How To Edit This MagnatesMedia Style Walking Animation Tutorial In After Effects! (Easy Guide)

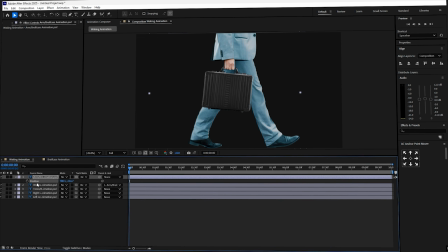248s
This way, when the arm swings, the briefcase will follow along, just like it would in real life.
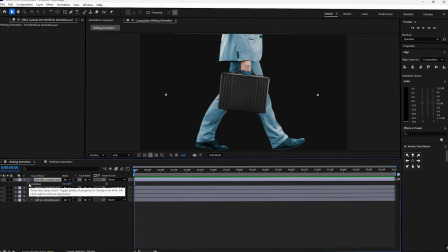253s
Now let's get the character moving. Start by keyframing the rotation of the arm.
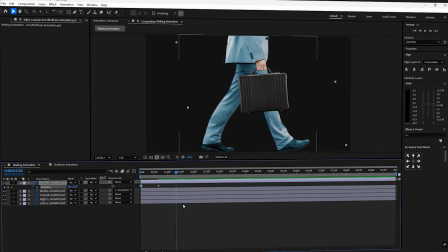257s
+10 at the start, -10 at 40 frames, and +10 at 1 second 20 frames.
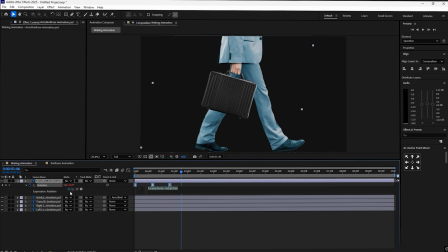262s
Select all the keyframes, press F9 for easy ease, then Alt+click the rotation stopwatch, and enter the expression loop out brackets.
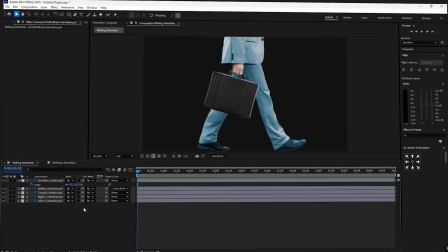271s
This creates a nice continuous swinging motion. Next up is the torso. We want it to gently rock as the character walks. Keyframe the rotation. +3 at the start, -3 at 40 frames, and +3 at 1 second 20 frames.
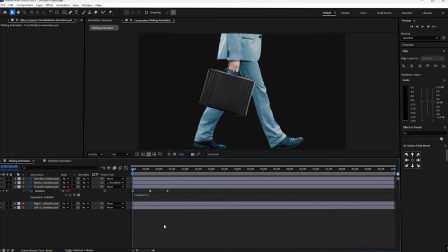284s
Add easy ease again and use loop out just like before. If any part of the torso looks chopped off, feel free to scale it up a little.
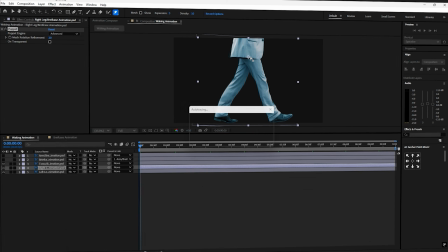292s
Now it's time to dive into the legs. On each leg layer, use the puppet tool to add 3 pins.
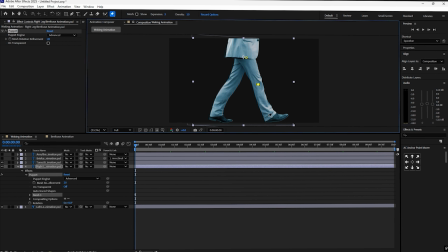297s
One at the hip, one at the knee, and one at the heel. Be sure to name them clearly so you don't lose track. Now we will animate the legs. Let's start with the right one. Select the layer and hit U on the keyboard to bring up the keyframes. At 40 frames, drag the leg backward into an extended position. At 120, copy the starting keyframes.
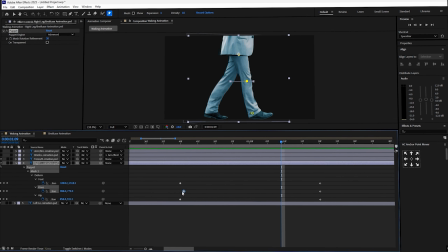317s
Now adjust the timing. Move the knee keyframe ahead by 1 frame and move the foot keyframe ahead by 5.
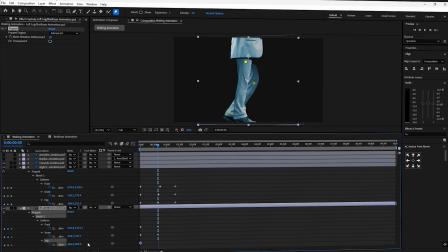323s
This stagger creates a more lifelike walking motion. Now onto the left leg. At 40 frames, move the leg forward into a slightly bent shape.
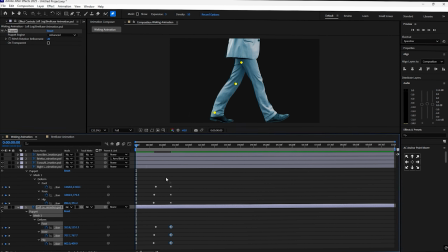331s
At 120, copy the starting keyframes. Again, stagger the midpoints. Foot at +5 frames and knee at +1. To make the walk cycle more convincing, let's lift those feet off the ground.
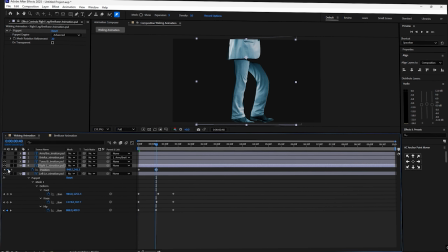343s
Start with the right leg. Keyframe position at the start, at 40 frames and at 120.
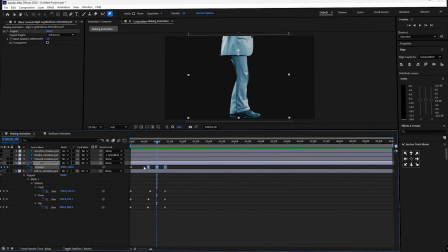348s
At 1 second, raise the foot by 50 pixels. Easy ease the keyframes and tweak them in the graph editor into a sharp curve.
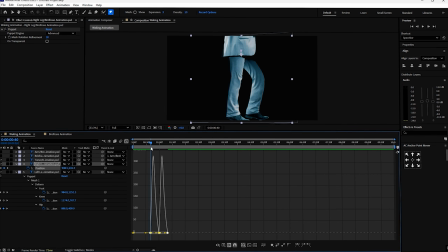356s
Offset them slightly to the left.
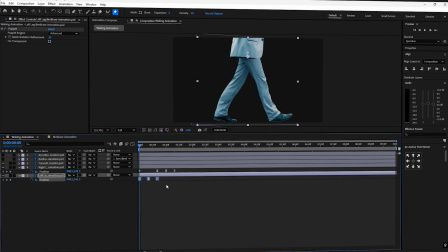358s
Now copy and paste those keyframes onto the left leg layer, but instead put it at the beginning, and then repeat the beginning keyframe at the end.
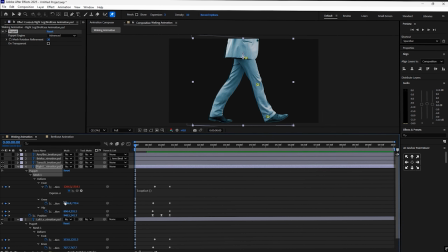365s
To keep everything in motion, right-click on every keyframe stopwatch, puppet pins, position, rotation, and type in loop out brackets.
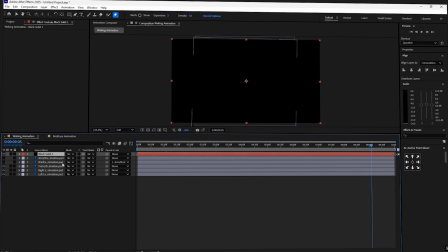374s
This makes your animations repeat seamlessly. Now if you're sticking with a black background, now is a great time to enhance the illusion of depth.
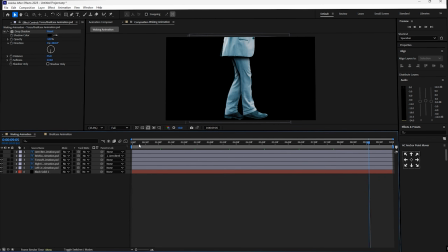381s
Add a drop shadow to both the front leg and torso layers. It will help make them stand out and give a better sense of front versus back. Now right now your character is walking in place, which is great if you want to give the illusion that the camera is tracking them.
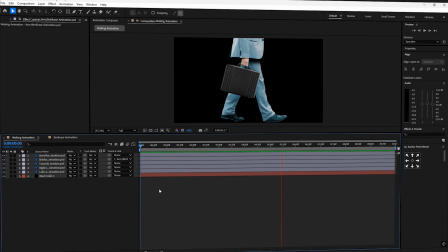395s
But if you want to make the character actually move from left to right, create a null object,
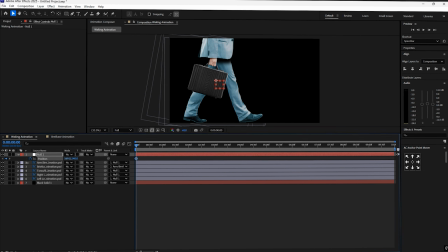399s
parent all layers except the briefcase layer to the null, keyframe the null's position so the character moves left to right across the screen.
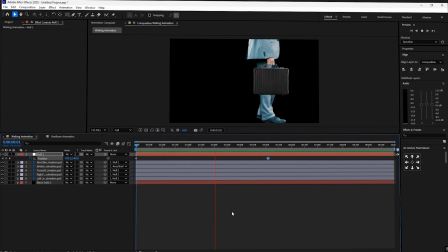406s
Space your keyframes out so the walk feels natural and not too fast. And boom, you've created a MagnatesMedia level edit. And if you want to develop your documentary editing skills even more, then I have the perfect course for you. I'm creating an in-depth course teaching you how to become a top-tier documentary video editor. The link to the waitlist is in the description below, so you can be one of the first people to find out when it drops. Now, thanks for watching, and I'll catch you in the next one. Peace out.